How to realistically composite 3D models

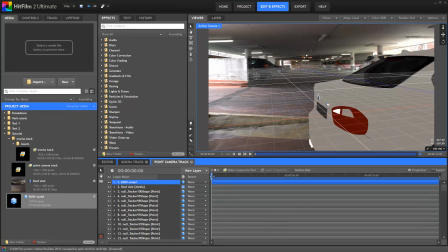[4:06]
From the active camera view, it's difficult to see if it's actually sitting on the floor.
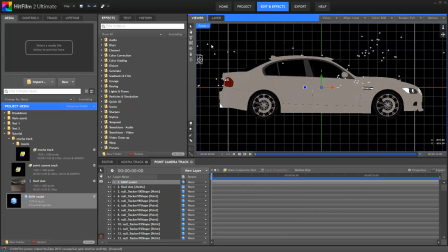[4:11]
So let's switch to the front view. You can see now that the wheels aren't actually on the floor, the car's kind of halfway into the floor.
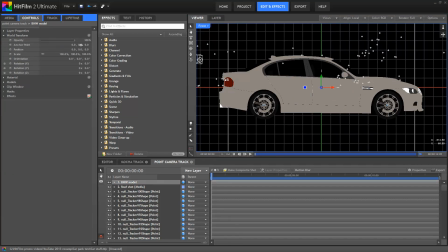[4:19]
Rather than just moving the model straight up, I'm going to actually change its anchor point, so that the anchor point is then at the base of the wheels.
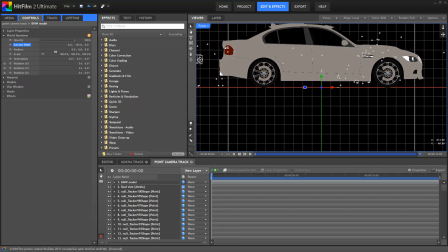[4:27]
This can be done in the World Transform properties.
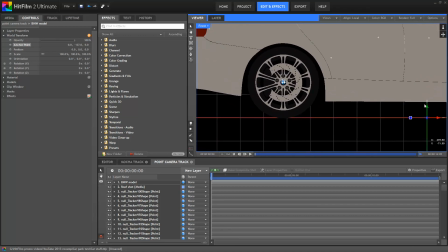[4:30]
After that, the layer is pretty much in position, but I know that the anchor point is now at the bottom of the wheels.
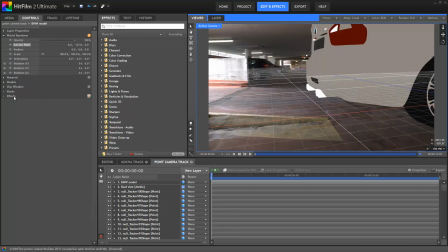[4:36]
By switching back to the active camera, we can now see where the car is in the 3D space and check out its size relative to the real cars in the shot.
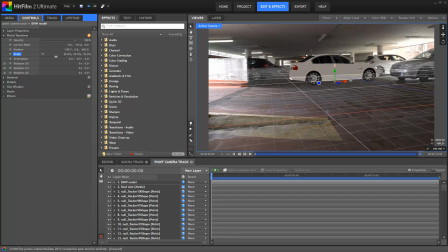[4:45]
I can use the scale property to change the size of the car. When you scale a layer, it scales around the anchor point. Because I moved the anchor point earlier to the base of the wheels, Even as I change the size of the model, I know it will stay fixed on the floor.
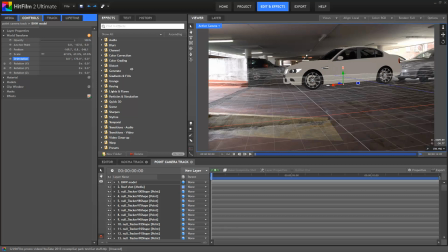[5:01]
The next thing is to make sure the scale is actually correct. Usefully, this car park did have some real cars in it.
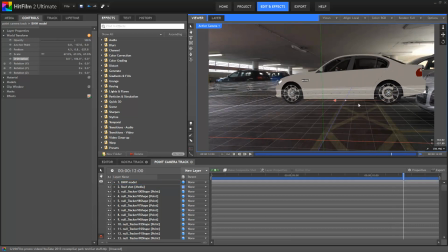[5:06]
So I simply rotated the model around and then positioned it over the top of one of the cars, and then scaled the BMW until it looked about right.
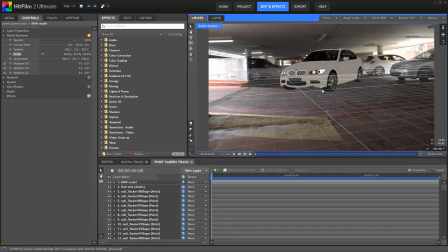[5:15]
The model can then be positioned wherever you want it in the shot, such as here, which is really bad parking.
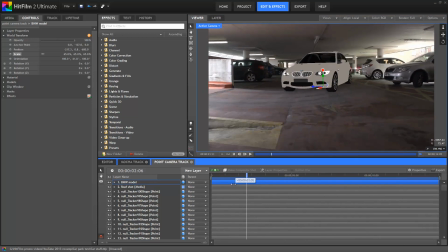[5:21]
Okay, so let's look in detail at some tricks for blending a 3D model into a live action shot.
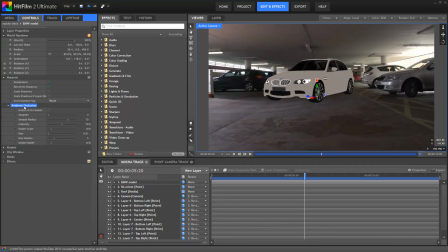[5:27]
Ambient occlusion is something we've mentioned in the past, and it really works well to bring out the detail in a model.
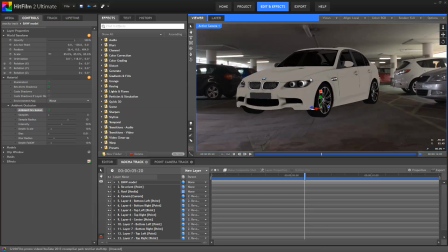[5:33]
It's a technique that creates localized shading, so where two surfaces meet, you'll get a slight darkening.
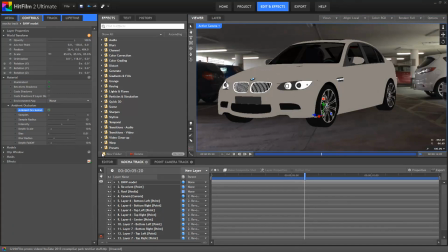[5:39]
It's something that happens in real life. If you look at the corner of a room, right where two walls meet, there'll be a slight darkening as the walls occlude light from each other.
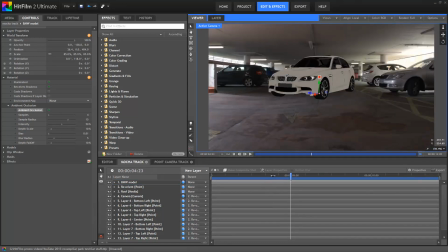[5:48]
On this BMW model, it works nicely around the grille, the wheels, and the doors. Next up, you want to add some reflection, particularly when you're working with a shiny metal object like a car. This is done using environment maps.
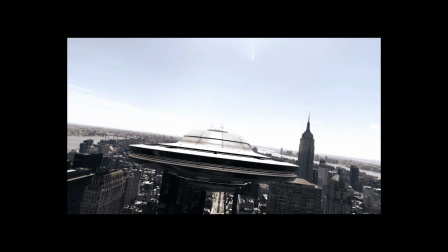[6:02]
In an ideal world, you'd have a full-on wraparound environment map created from a panoramic image of your location,
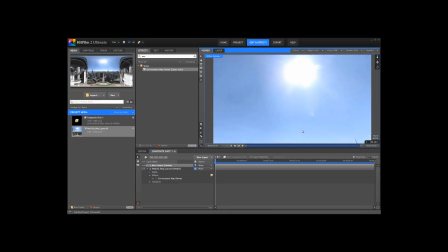[6:09]
a bit like the New York one from the Avengers, which I covered in an unofficial tutorial recently over on my own channel.
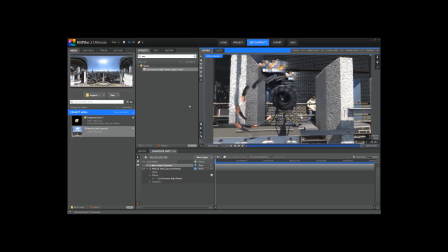[6:14]
But that's not always an option. Surprisingly, you can actually get away with just using a still from your video, or an ordinary photo of your location.
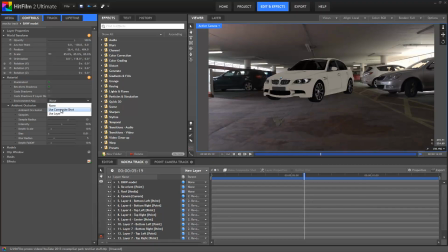[6:24]
So there are two environment map options. You can choose Use Composite Shot, which will use your entire comp as the environment map. This doesn't work properly with a moving shot like this though, because it means the environment map will be moving as well, and you want your reflection to be stationary.
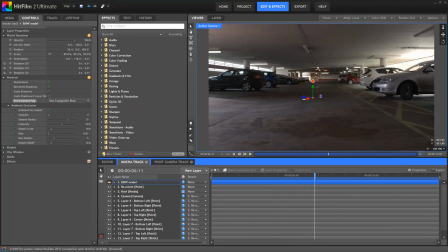[6:41]
Instead, I'm going to take a representative frame from the background video,
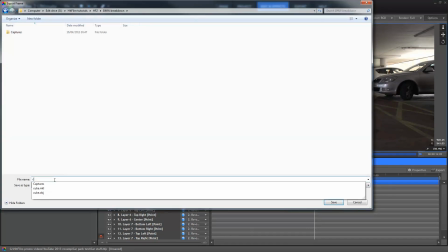[6:45]
then export it to a PNG image using the Options Export Frame option. I can now re-import that image and drop it onto the timeline as a disabled layer.
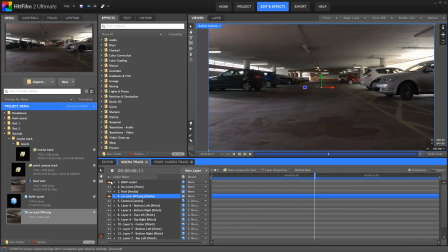[6:55]
In the Environment Map section, I can now choose Use Layer and then select that particular image.
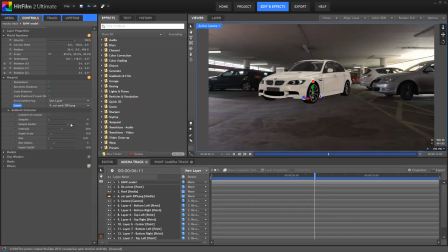[7:02]
You can see that instantly the model fits into the scene better, reflecting the ambient light and of course getting those actual reflections as well. You have a lot of control over environment maps when you work like this.
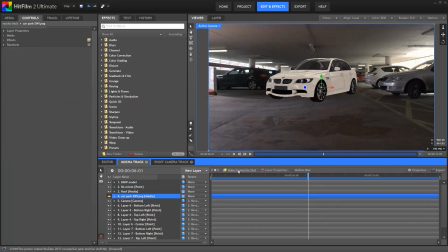[7:13]
Okay, so let's turn it into an embedded composite shot by selecting it and then choosing Make Composite Shot up at the top of the timeline.
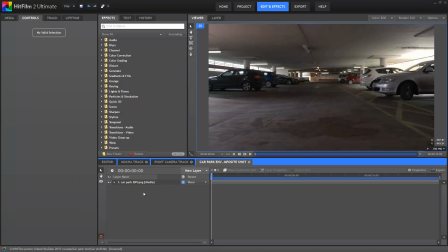[7:20]
Currently we've got a nice crisp image, which of course results in a nice crisp reflection. But if you look at some of the other cars in this shot, you'll see that metal doesn't actually tend to reflect perfectly. So in our embedded comp, I'll add a blur effect to the image. This will cause the reflection on the car to also be blurred.
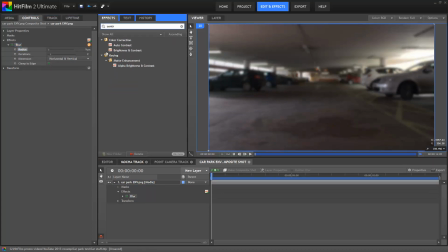[7:40]
You can do more. For example, let's add a contrast effect and boost that up so that the highlights really show up in the reflection. You get the idea. You can really do whatever you want and you're not tied down to just using your source reflection.
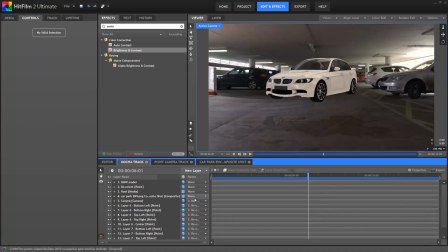[7:53]
The next thing to do is the real 3D lighting. This involves placing 3D lights in the scene to match the live action scene.
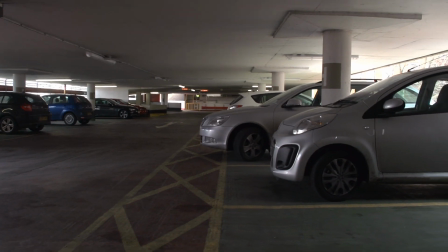[8:02]
Now, you don't need to actually make a 100% realistic match of the lighting in the actual location.
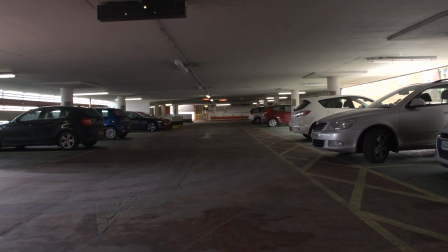[8:08]
All visual effects are about creating an illusion rather than a simulation.